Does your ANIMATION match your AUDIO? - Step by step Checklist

Welcome back to an F&A for new animators and today I want to talk about audio. Audio in terms of your animation connection with the audio. What does that mean? So when you choose your audio, you have to make sure that the characters in your scene match that audio in terms of the intonation, the energy, the age, the noises in the background. It's everything that the audio has. It needs to be a connection between what you're hearing and what you're seeing. And it's something that I'm speaking of seeing. Seeing in student work where it's not always there. And just quick before I start, my name is JD and I do animation lectures like these.
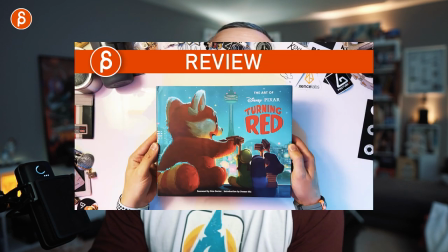I do animation analysis clips, I do acting analysis clips, I do a bunch of stuff. This is the channel about animation with kind of reviews in there and everything. You see all the thumbnails flashing by there. But that's the animation, that's the pitch for maybe subscribing. If you like, if you want to miss any of those uploads, that's the typical thing that you do on the channel. Like and subscribe, right? All that good stuff. But just throwing that out there quickly, let's get into the shots. And what I'm going to do now is I'm going to dramatically recreate what a student would do with an audio piece. So first, let's play the audio. So I'm going to dramatically recreate what a student would do, and this would be the clip.
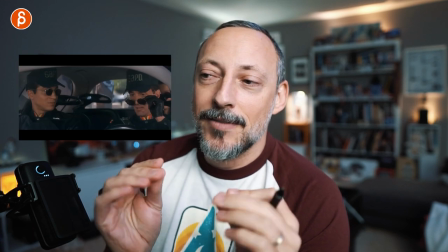So the audio is from Demolition Man, and that section takes place in the future. So you're going to have all the beeps and bloops, and you got that computer voice that doesn't quite make sense in this setting. So that to me is already a disconnect where you hear that voice, but nothing's happening in the shot where that is connected. There's no computer sitting in a robot that could say something. There's a bunch of it could do, but there's nothing in there.
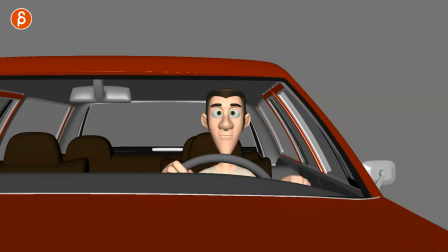At the same time, character is centered. There's nothing in the background. It's kind of simple. And when the character gets out, it's basically just I'm opening the door and I'm leaving.
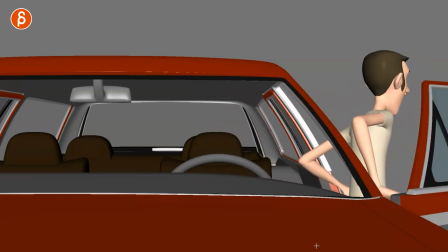You have some form of mechanics of just getting out, but it doesn't quite fit the audio.
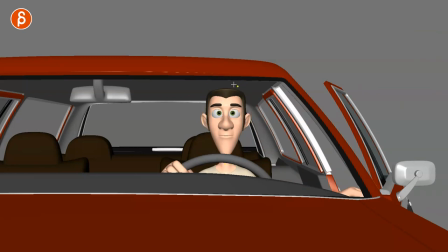Why? Because the audio is of an older character. So this is your default free rig that you can get online.
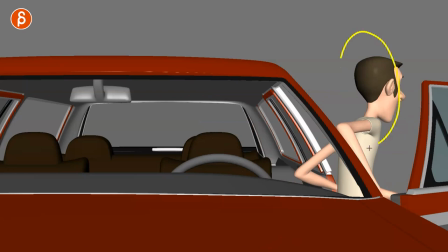It's a good rig, but to me, he looks a lot younger. So there's already a disconnect in terms of what the sound is of an older person and then the rig you're using, that's a younger looking rig.
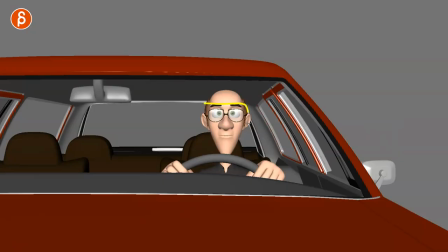So the first change that I would do is to modify the character so that he looks older, right? Balding, some hair here, some glasses maybe. This is all part of the awesome rig. You can definitely change all that within the rig. But then it still is like this.
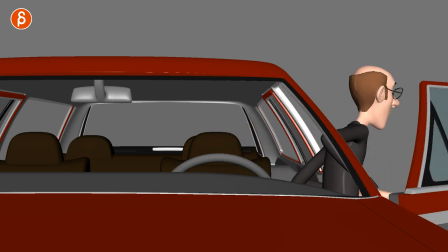Initialize sequence now. You drive.
It's the same animation, still the disconnect. At least visually it gets a bit better. but I don't like that the computer voice is at the beginning and I'm not a big fan of the pose. He doesn't feel strange. There's a strain and a certain in the voice that is not reflected in the animation or the posing.
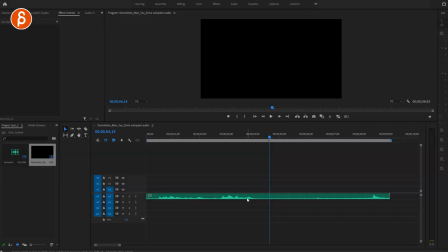So the first thing I want to do is change the sounds. I want to take the ends that has a bit more of a silent piece and add that at the beginning, take out the computer voice and then kind of mix it. So at the beginning, there's a bit more silence and then it goes into the grunting and a little bit of lip sync and then the character getting out of the car.
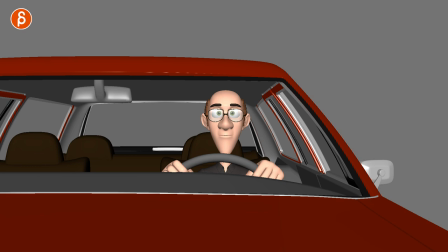So then we have this, there's sounds at the beginning, and the rest is the same. So don't feel like the audio piece is something you have to stick to 100%, it's just there as a beginning. You can tweak the audio so that you can just concentrate on the animation and make that look like the way you want it, and then kind of fit the audio into that.
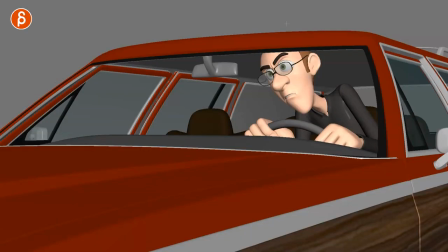But what I'm going to do now is change animation into this. It's not going to be straight on, we are in the rule of thirds, the crappy thirds that I'm drawing here, I'm adding a better overlay there. and then having the character a bit more cramped. I also rotated the car around so there's more dynamic lines and seeing a bit more of the spine kind of moved over with the head.
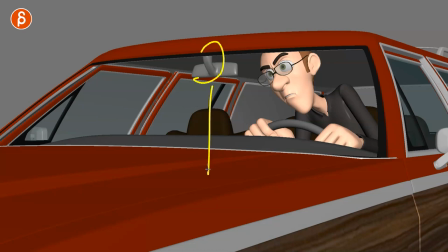That would be kind of tricky when you have a character that's straight on and it's bent towards us. So you want to change it over so you have a bit more room to show that bending of the character. Audio is the same.
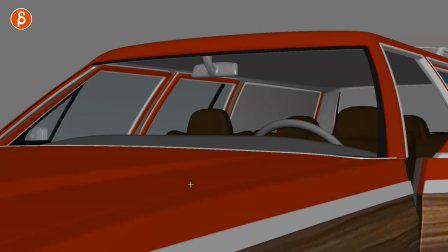You drive.
And the character still gets out of the car fairly fast, but at least this is a bit better.